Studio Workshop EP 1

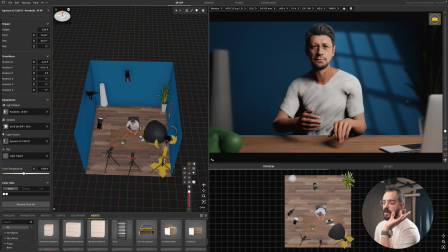4:07 It's like the cinematographers started doing that, I think, you know, black and white Hollywood days, and they just wanted to add more depth to the shot, and they got inspiration from paintings, and then Rembrandt lighting was born.
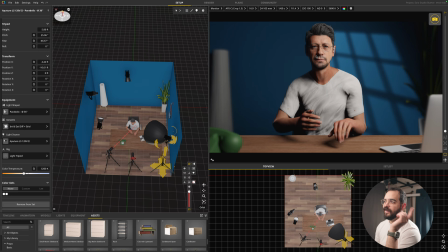4:24 Well, it was born from the painter, but they started using it in Hollywood. And so yeah, we get that classic triangle, but that's not necessary. If you don't want it to go moody, you don't necessarily need to do that.
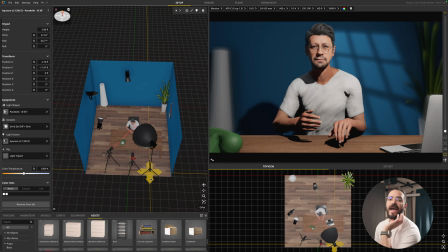4:37 So loop lighting is a pretty good middle ground for adding depth and not being super moody and super dramatic. And you still get some shadow, and then you have the shadow here on the nose.
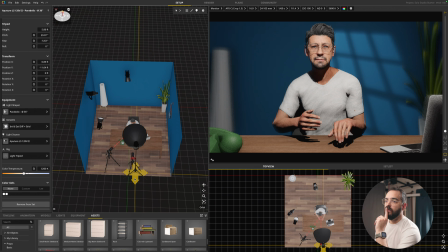4:50 And then beauty lighting, if you want to look into that, you would put the key light even more on top of the light, and you get butterfly lighting, which is under the nose. It just makes like a little butterfly. And this lighting's pretty cool too. It's not just for beauty for women or whatever.
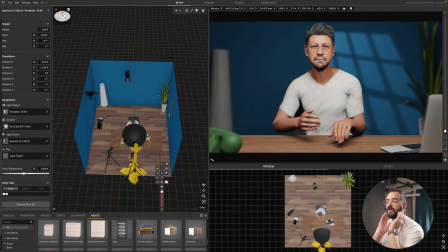5:04 It looks cool no matter what. And then you get like even shadows on the cheeks, and it's just a nice flat lighting.
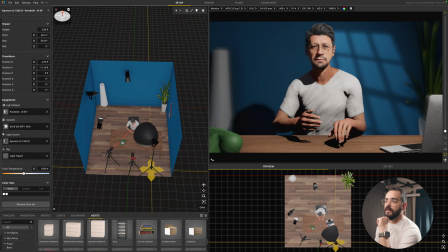5:11 It's very flattering. But let's go back to our loop lighting, and let's go ahead and turn on our hair light.
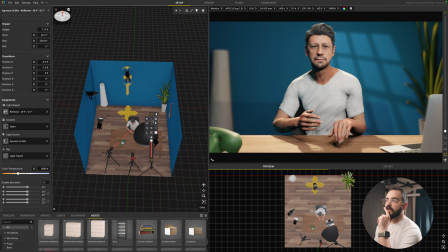5:18 So our hair light is now doing, let's just solo it for a second.
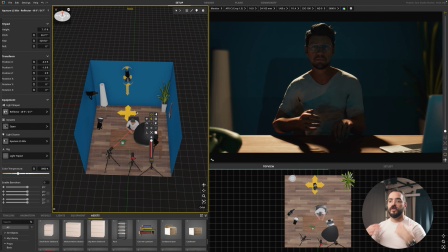5:24 So right now the hair light's kind of positioned where it's hitting the top of the head and the shoulders. I think the hair light adds the most production value. The minute you add one of those, it just everything gets elevated and it looks like $1 million. So the ways you can play with the hair light now is either straight on.
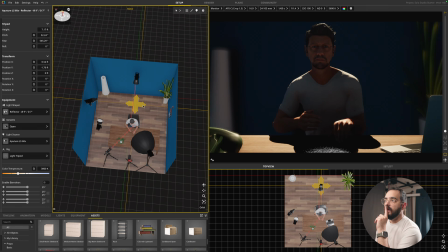5:43 So like if I have it straight on and it's just top of head and shoulders,
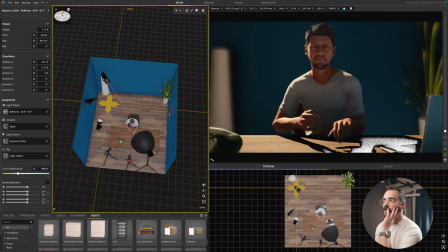5:47 or I like using it kind of as a edge light on the side, which I think a lot of movies do this kind of look too,
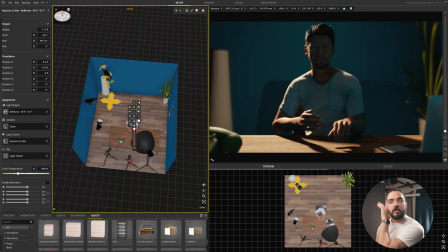5:55 where it kind of hits just the back edge and then one of the shoulders.
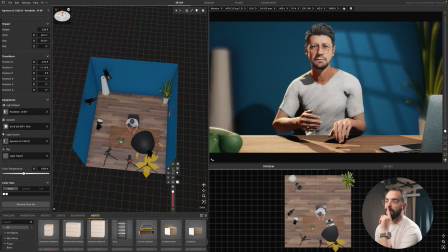6:00 And I like putting it on the opposite side of the key light, so that the key light, it makes a light dark light sandwich. Now I've seen people do the same side as the key light, and it's almost like going from really bright to really dark.
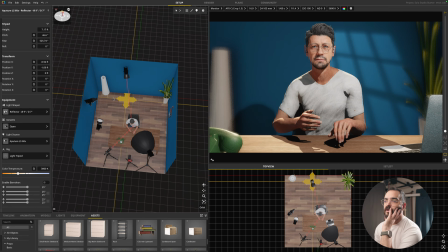6:15 So that's another cool way to do it. I'm just personally, I really like doing light dark light sandwich.
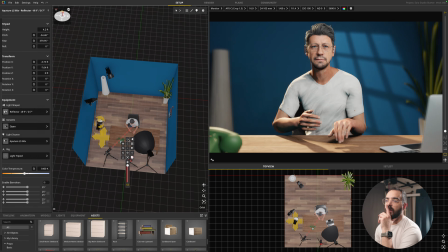6:20 I'm gonna also turn off this, oh, it is off, the ambient light. I don't think we need it with this lamp on. The other thing I like to do is having the hair light on the same side.
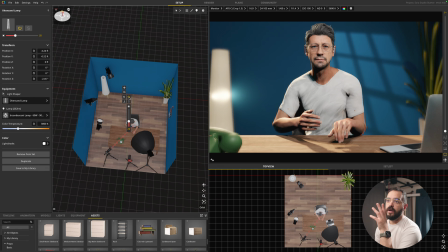6:32 If you're gonna have a lamp or any kind of like a window or something, then you match the hair light to the light source that's being shown, because the light being shown is the practical, and then you're actually using a film light to like exaggerate it, and it just kind of brings the whole image together.
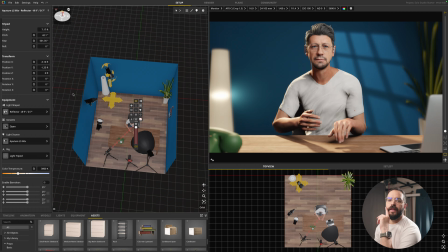6:50 When you do that, it kind of looks really cool. It's like, oh, the lamp is doing the hard work, but then we turn off the lamp and it's not doing anything. It just looks cool in the light. So the hair light, you want to match the color temperatures. So right now I have 3800 and then 3800 on the lamp, so that they are matching.
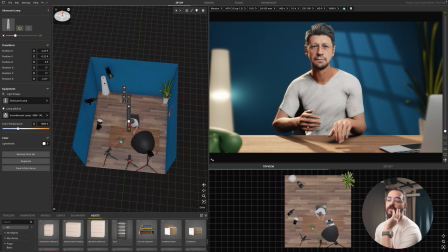7:08 If say you had a window that's like outside is like 5200 Kelvin,
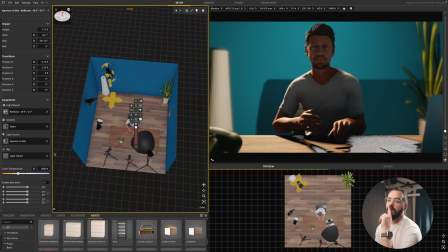7:13 then you would change this to 5200 Kelvin, or even more blue.
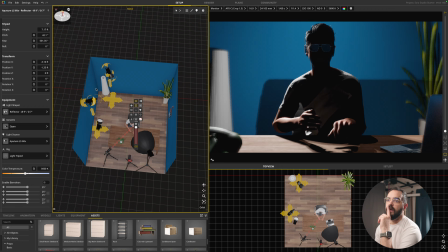7:19 You can do 56. 56 is kind of even white light. And then we can move this, and then let me see.
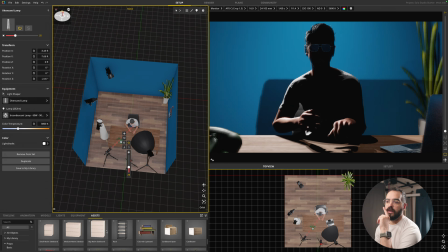7:26 I can try to put a window in here really quick.
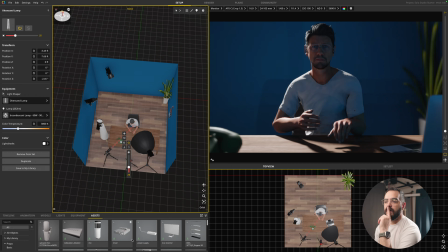7:31 Come on, there we go. Okay, so say a window was back here,
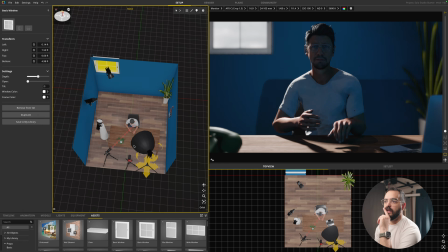7:39 and let's go back to solo.
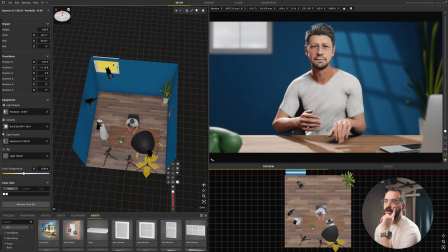7:44 So now it looks like the window's doing the work, and it actually might be. So yeah, so you can do that too. You know, you want to match this. So if I turn this off, yeah, we don't have the hair light anymore, but we have a window.
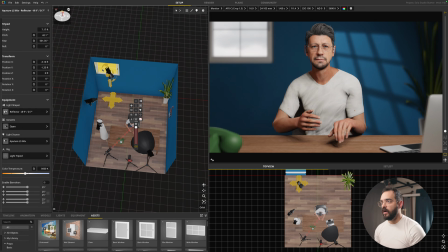7:58 So depending on if you have a window on the left side or wherever, you can exaggerate it with the film light.
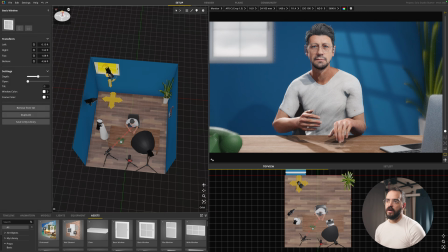8:04 I'm just gonna bring back our little lamp that we had.
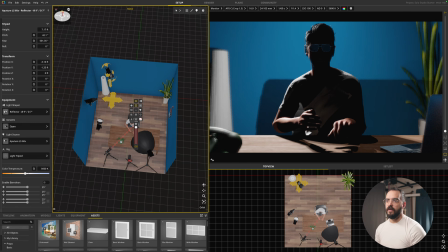8:12 Okay, I think that was good.
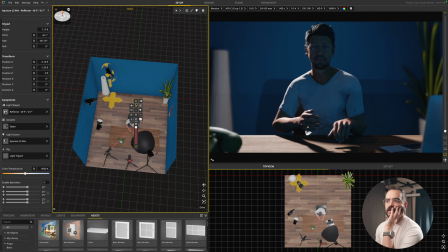8:14 So the lamp is 38 and this is 38. And there we go.
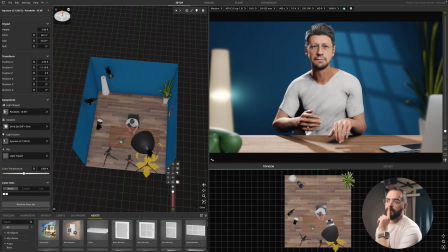8:20 So, okay, so now we have our loop lighting for our key light. We got our hair light doing light, dark light. And then we have this other gobo here. Gobos are pretty cool. They can just add a little bit more light in depth, and it's kind of fun to play with.
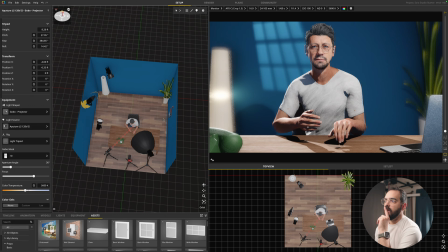8:35 And you can kind of put it wherever.
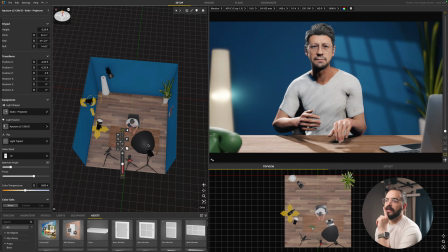8:36 I like putting it almost on the same side as the key light, almost like the key light is coming through a window and it's doing that. But there's, you know, you could do either side. And then you get some cool stuff.
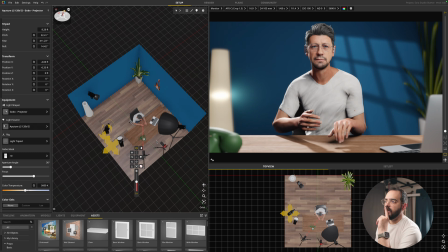8:51 And then I have the laptop here. You might have the laptop on your shot. And then you can put a mug or something in the foreground. Foreground elements I think are so cool. You don't necessarily need them, but yeah, that's pretty much it.
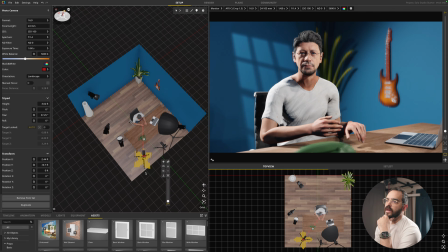9:04 I'm gonna zoom out here. I think it needs to be 24. And then yeah, here's like just shooting into the corner with some stuff here. And then the gobo light could be a little bit more here, just so there's more stuff going on.
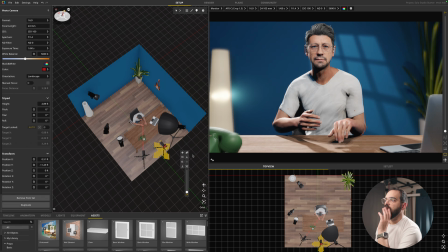9:17 This is a really minimalistic approach, but yeah, that is pretty much it.
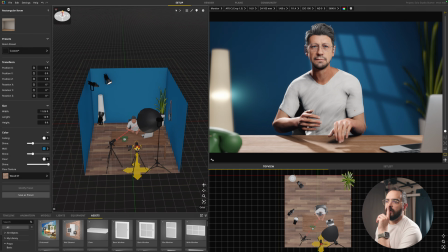9:26 So yeah, 35 millimeter on the camera. We got the lowest bokeh we can do, and then the shutter needs to be double whatever your frame rate is. So usually people are using 30 frames. 24 frames is film. You can still use 24.
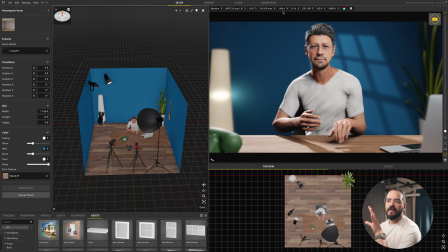9:43 But 30 frames I think is kind of like social media and anything online, anything like that. 30 looks great. So yeah, we're doing that for this, and then we have it just about chest height.
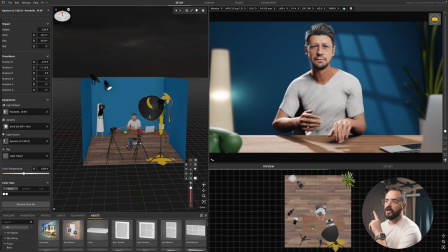9:57 That's our main angle. And then we have the key light off to the side doing loop lighting, hair light hitting the back opposite side.
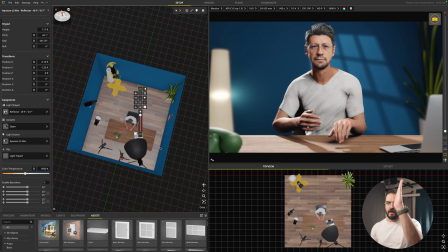10:05 Almost if you drew a line through your key light and hair light, it would go right through the middle of you, but just off axis. And yeah, and then we have our gobo. But that's how I think about studios for the most part.
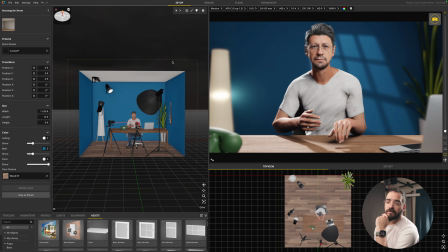10:21 Let me know if you have any questions, and then I'll address it in part 2 of this kind of like free workshop thing. But happy holidays again, and I'll see you on the next one. Oh, and I just wanted to add, I did add a Calendly link to my videos in case anybody ever wants any one-on-one help or anything. I do consulting, so you can book a call if you want any custom help.